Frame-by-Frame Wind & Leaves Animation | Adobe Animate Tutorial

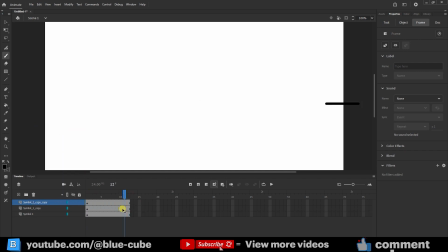Now we have three layers created for this line. I move to frame 1, select the top layer, and using the free transform tool, let me zoom in a little, I lower it slightly.
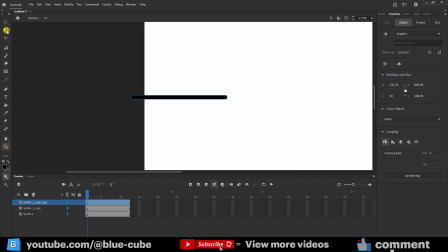Look, I am in frame 1, I have the top layer selected, and I move it downward like this. Then I can also select the middle or bottom layer and move it slightly upward.
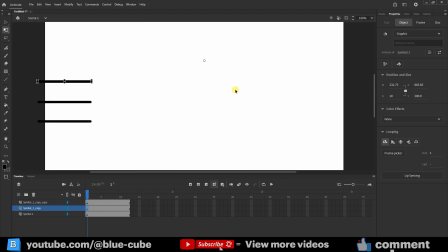Now I return fully to the main stage. As you can see, what happens now is that all the shapes move together at the same time. If I enable loop playback and play the animation, you'll see that the animation plays like this. But I don't want the movement to be completely synchronized.
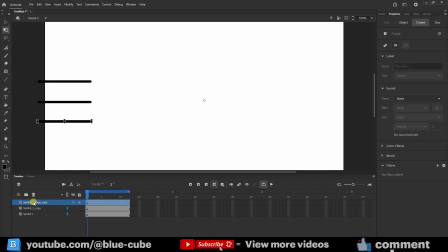So I go to the top layer, select all the frames here, and shift them a little forward. Then I also select the bottom layer and move it a bit forward as well. That's good enough. Now, as you can see, the animation is created in this way.
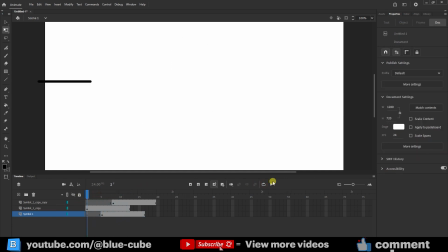If I turn off the loop and play it again, you'll see that we now have a more natural wind effect. Now, if we want, we can also add some leaves into the scene. I create a new layer here, and from the section where I have my images, I import a leaf into the project like this.
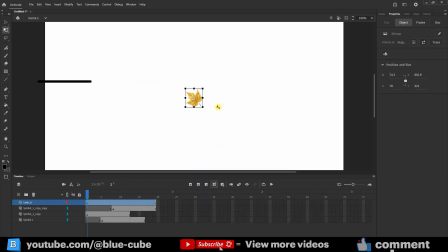I scale it down a little, this size looks about right, and then I convert it into a symbol. Now I right-click on this layer and choose Create Motion Tween.
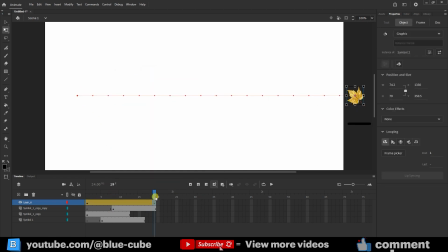I moved to the last frame and dragged the leaf forward like this. As you can see, the leaf also moves along with the wind. But I want to adjust its path a little. So, using the selection tool, I can change the motion path slightly.
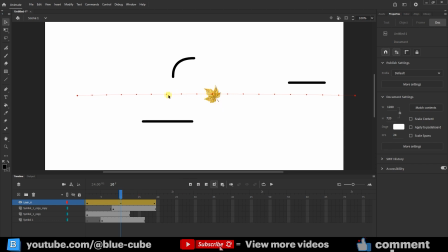Let me add a keyframe here, like this, so I can make the changes more clearly. I pull it up a little here, and down a little there. With the selection tool, I can bend the path this way. Now, from the same leaf layer that I just created, I can make several duplicates.
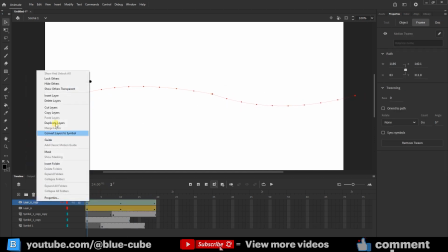I right-click and create two or three duplicates of this layer like this. Then, in frame 1, I reposition them.
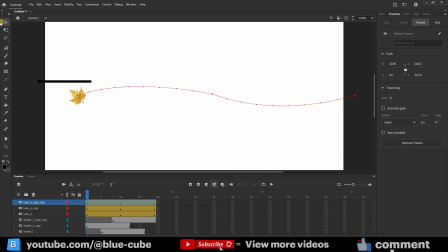But pay attention, you must move them together with their motion paths. So, select the entire path and the leaf, and then move them like this. I do the same with the other layer, adjusting it as well.
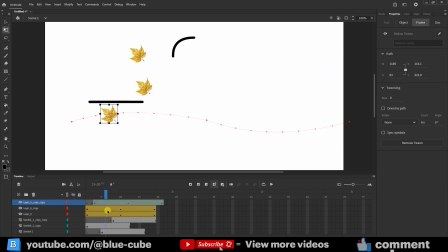I also select these duplicates and shift them slightly forward or backward in time, so that they don't all move too perfectly in sync, but instead look random and natural. Now, at the last frame of each of them, I can also add a little rotation, to make the leaves look more realistic as they fall and blow in the wind.
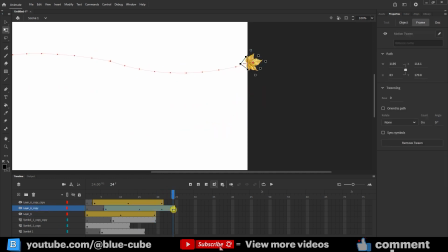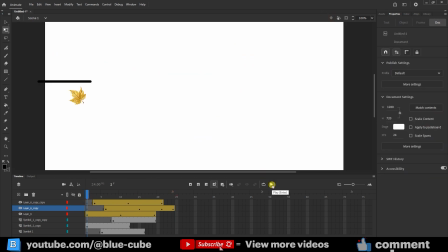Now, if I play the animation, or press Ctrl plus Enter, you will see that this kind of effect is created.
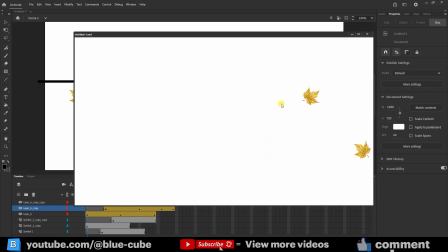In the scene, you can use this technique to represent the wind visually.
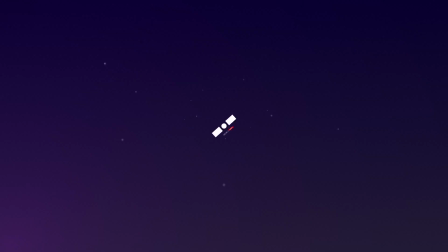So, that's it for the frame-by-frame technique, as well as creating a wind effect in the scene.
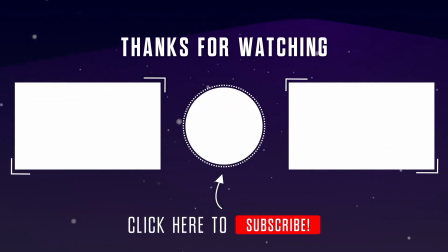I hope you enjoyed this tutorial too. Thank you very much for staying with me until the end of the video, and until the next one, goodbye for now.